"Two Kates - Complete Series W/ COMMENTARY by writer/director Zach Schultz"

Hey, welcome to the commentary track for Two Cates. This is Zach Schultz.
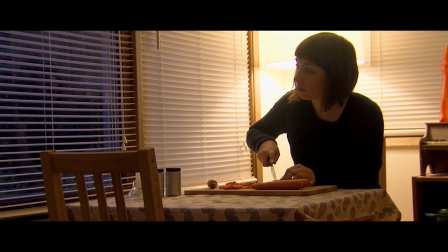[0:06]
I wrote and directed Two Cates. And yeah, this is the first episode, which we shot second.
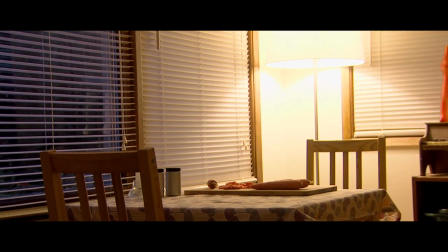[0:14]
We shot the second episode first and the first episode second. We shot all these episodes kind of out of order for various complicated reasons. But so yeah, but this is the first episode, so I'll be talking about that. It starts with this really long shot where Kate has to do a change off-camera.
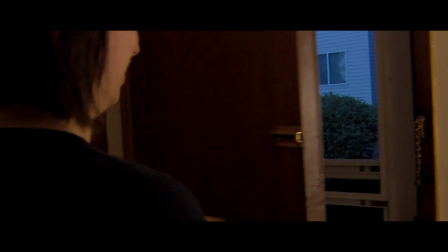[0:32]
I can walk you through that. Anyway, so Kate is here, then Laura enters.
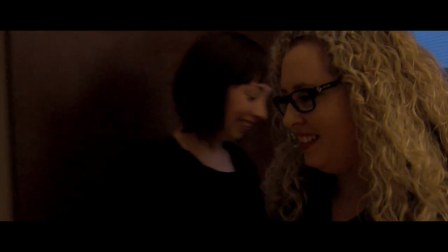[0:43]
And then as soon as Kate leaves the screen here,
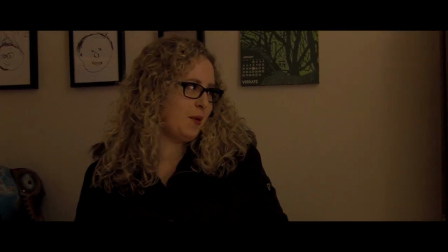[0:46]
now Kate is running around the apartment to get back to the kitchen so she can change before we get back. and Laura is actually now talking to Sophie Budigan,
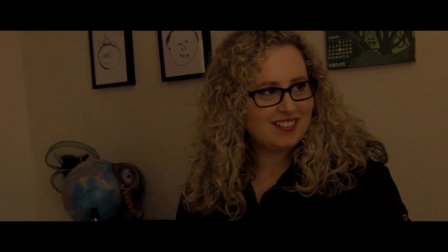[0:55]
who is recording sound for us this day, and Sophie is doing Kate's lines with Laura,
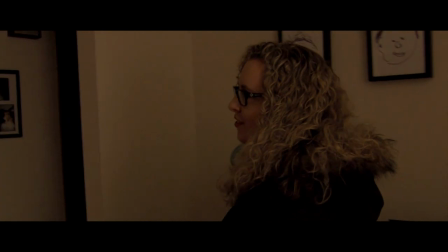[1:01]
and then we had Kate come in later and dub the lines back over so that it sounds like they're talking,
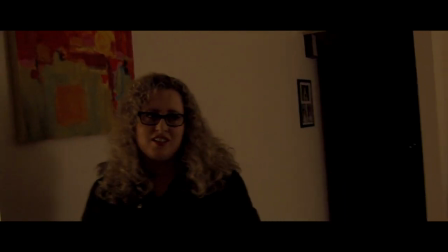[1:07]
but actually, in reality right now, Laura is talking to Sophie while Kate is in the kitchen frantically trying to change sweaters and put this apron on,
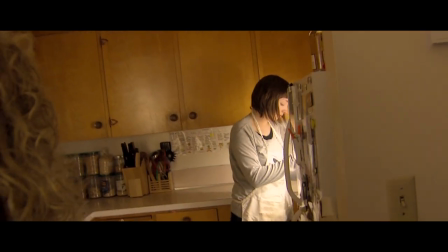[1:16]
which she managed to do pretty well here.
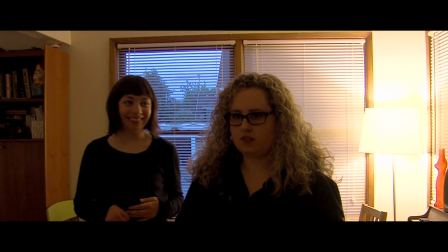[1:20]
which is a kind of complicated shot we're doing we're shooting it as the sun was going down which was sort of one extra layer of complication to it that
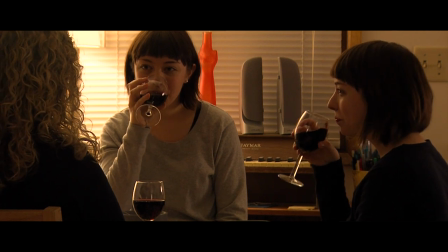[1:28]
maybe wasn't necessary but uh seemed artistically necessary at the time anyway it was it took some work but we got we got it
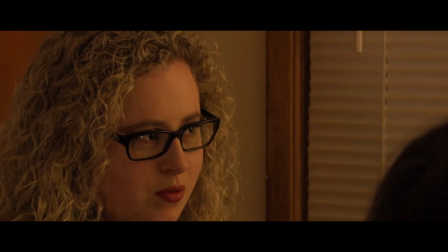[1:37]
so this scene was pretty fun to shoot i really like uh kate
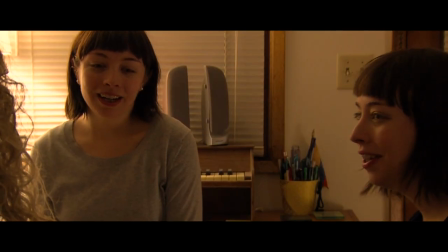[1:42]
and laura's performance in it i feel like kate doesn't get the chance really in the
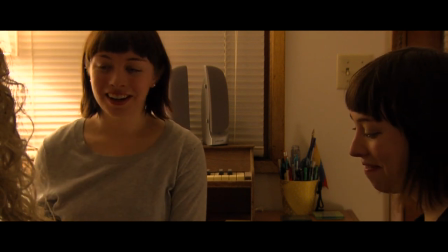[1:46]
series to act very confident in scenes this is kind of maybe the
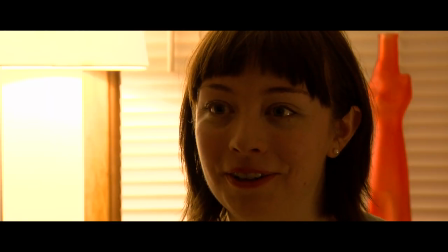[1:51]
only scene in the whole show where uh where she actually seems more
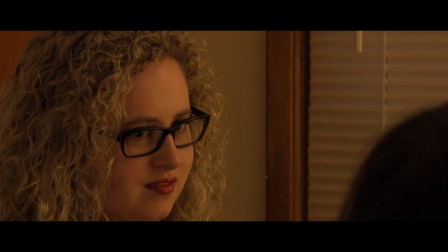[1:56]
uh self confident or at least compared to laura that she's the uh confident one currently and so it's kind of funny to see it now
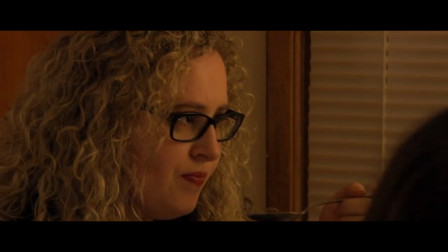[2:04]
after having finished the whole series to to see her actually be confident and uh
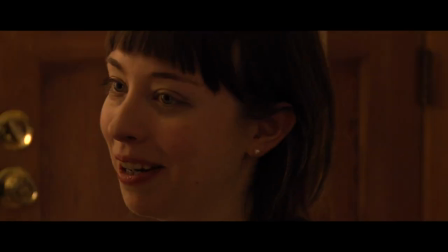[2:13]
not just be full of anxiety although that comes later i guess you have to start somewhere to show someone's descent
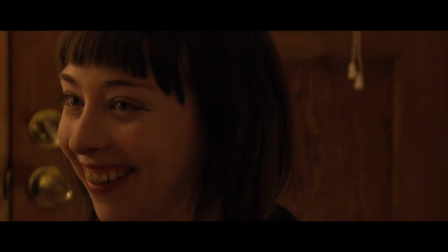[2:25]
yeah i guess because that was part of the concept is that uh when the show starts they're
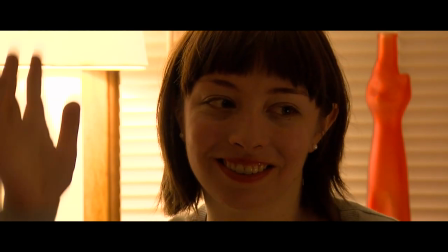[2:31]
both very excited about it the two kate clones because uh and it feels like it's the solution to this problem
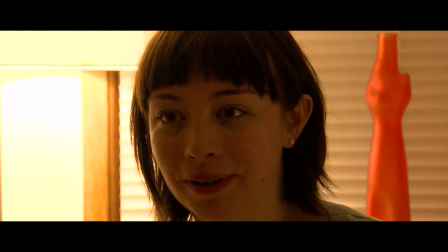[2:37]
but then over the course of the series the the problem kind of starts
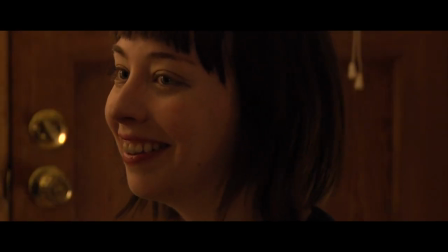[2:41]
coming back so so this episode's maybe strange relative to the other ones
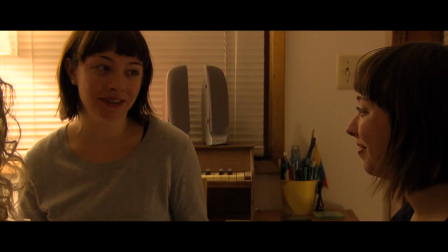[2:46]
because uh it doesn't really get into the kind of internal struggle
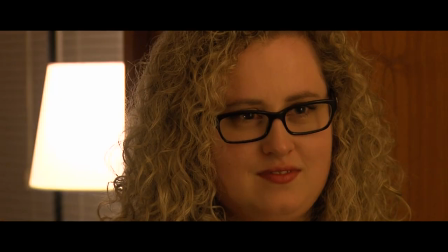[2:50]
in the kate character that uh kind of is what the rest of the series is
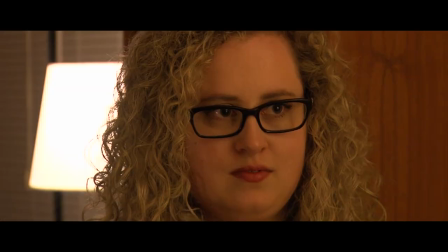[2:56]
about kate
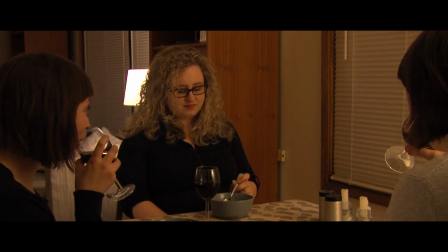[3:01]
is really good at fake laughing we learned shooting this episode which came in handy because she had to do that a lot she had to
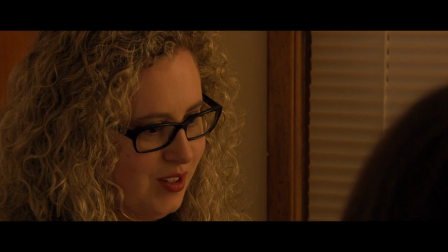[3:10]
make it seem like she was just naturally tickled at what she was doing even on the you know many takes into the night so I appreciate her skill
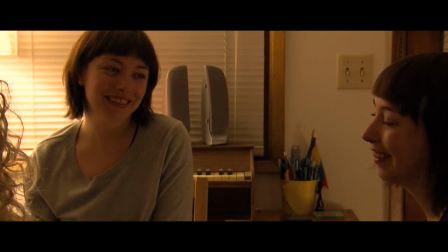[3:19]
and being able to conjure that up so it's harder than it looks
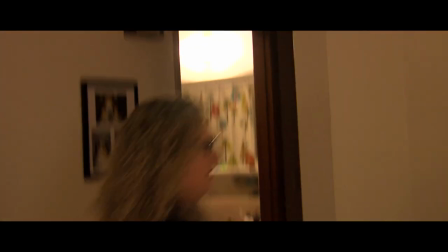[3:26]
Laura and I made a movie together a while ago called Arctic Sounds which she
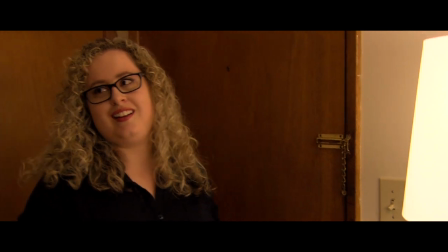[3:31]
was great in so was glad to be able to work with her again on this oh
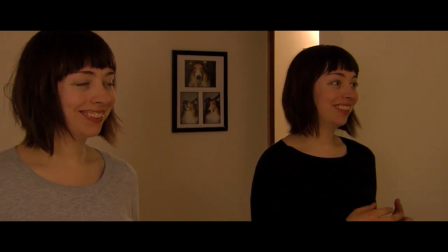[3:37]
this last shot let's talk about that slide this is the very last shot that's coming up this is pretty complicated uh where
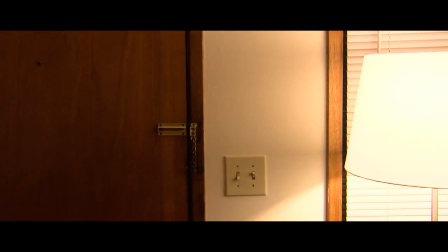[3:44]
the kates start clapping at each other so when it starts here kate knap is really sitting on the couch but somebody so laura is actually
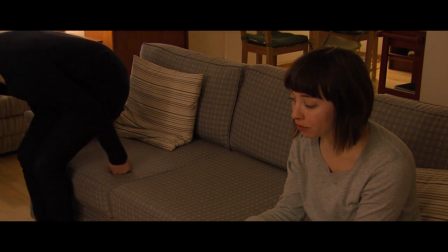[3:53]
wearing kate's sweater and walking past the camera to pretend to create the effect that kate is walking in front of the camera and so but then we filmed
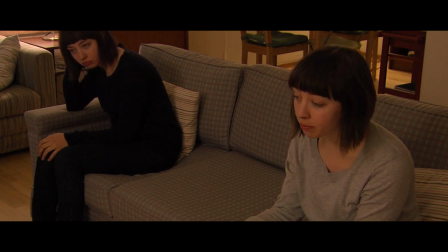[4:01]
it you twice so there's we filmed we had the camera stay in place and had the kate who's closest to us do her side then we had the kate who's farthest from
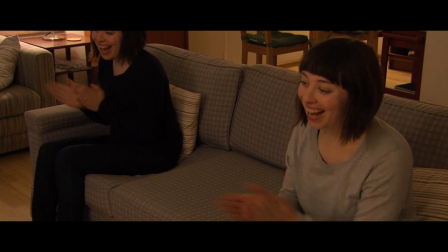[4:09]
us do her side second and we timed it so that they would start clapping at the same time and uh yeah
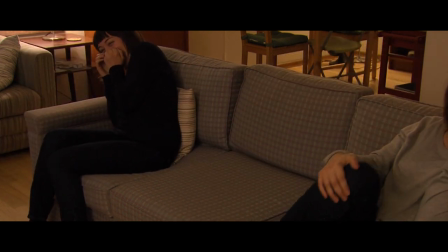[4:17]
it's pretty complicated the satur diy thing is uh in my mind it's either a reference to so i married an ex-murderer or a mr peanut commercial two things from my childhood that probably would pop in my head if there were two of me and I had to chant something with that person. So it seems accurate to what I predict my experiences would be. Oh, and this is the first time that we get to use a surf curse song in the show, which they're great. And it kind of became the sound of the show as it went along.
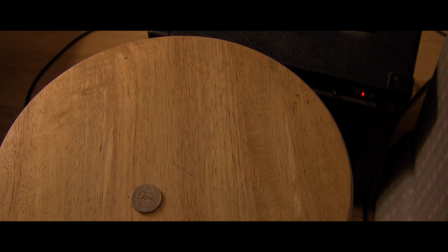[4:59]
So for scheduling reasons, This was actually the first episode that we shot. And the scene that you're watching right now is actually the very first full scene that we shot in the show.
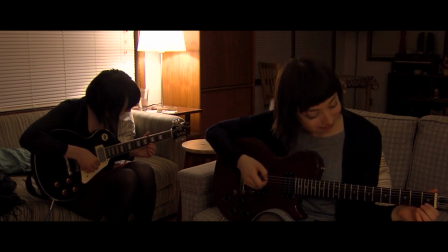[5:09]
Also, this long shot of the two Kates playing guitar with each other, which Kate is, in a sense, actually playing live right now. We had the camera locked down, stationary. And so the Kate on the right, who's doing the rhythm guitar,
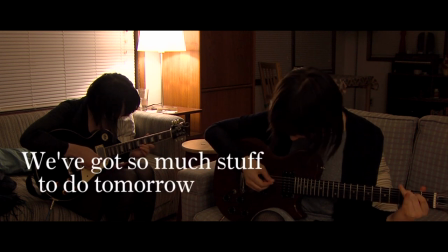[5:25]
we had Kate do that a bunch of times to work out the timing of it, basically. And we recorded the sound as she was doing it. And then we had her change clothes when she had done that and go sit on the other couch on the left-hand side of the screen and play the other guitar along with the recording we had made of her playing on the right-hand side.
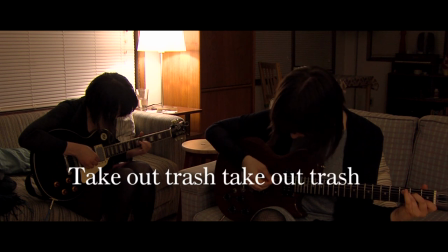[5:50]
So what you're actually seeing is actually, let me think of how to put this.
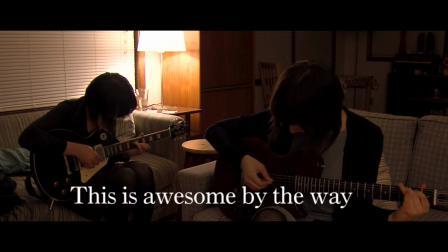[5:57]
So you're actually seeing her play the song that we're hearing. It's not dubbed in later or she's not playing along with a pre-recorded track. She is actually playing that guitar right now.
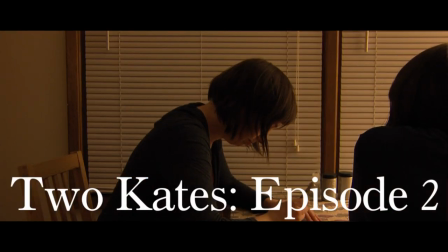[6:09]
So this schedule that you're about to see was written out by Sarah Spink, who did all the art for the show.
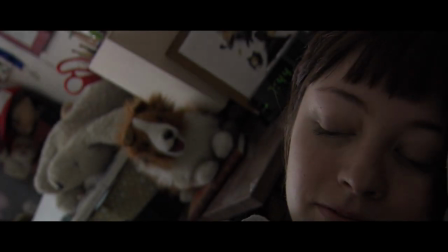[6:16]
and so that's kind of the first piece of art that you get to see of hers in the series
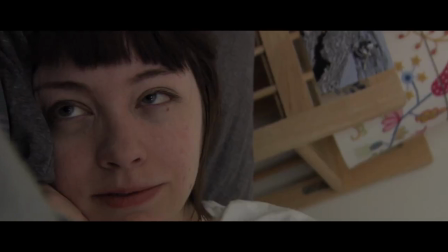[6:25]
see a bunch of sheltie stuff in the bedroom
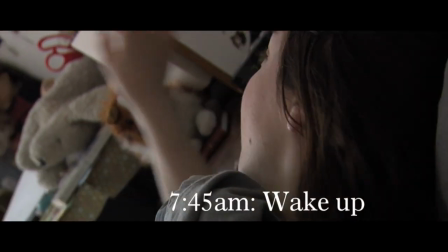[6:29]
this is my bedroom minus the sheltie stuff's not there when I in there normally,
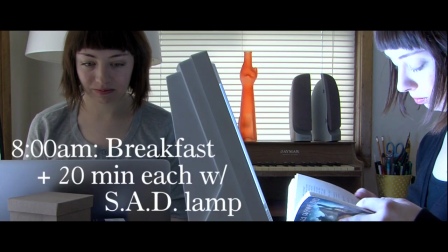[6:36]
although nothing against it see, that's my sad lamp use that sometimes
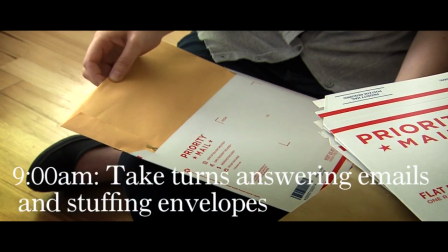[6:46]
so this scene i guess is kind of the introduction of the actual character of uh
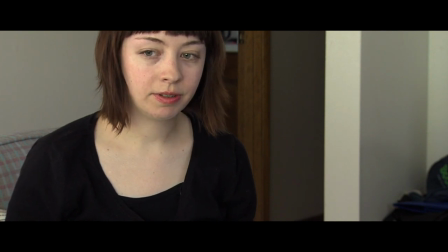[6:51]
who this kate character is when she's by herself it's maybe the first time
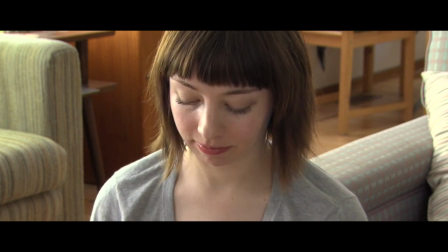[6:56]
in the show that uh you get to kind of see her mindset
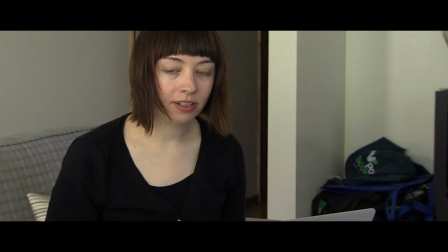[7:01]
or how her brain works a little bit uh prior to now
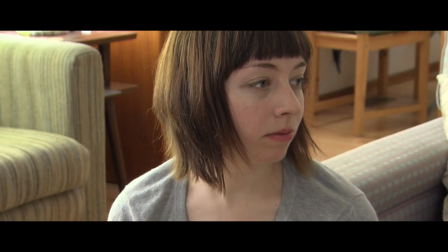[7:06]
it's been sort of more surface kind of stuff or more fun stuff but now it's you're kind of starting to see the day-to-day kind of mindset and uh some of the traps she might uh fall into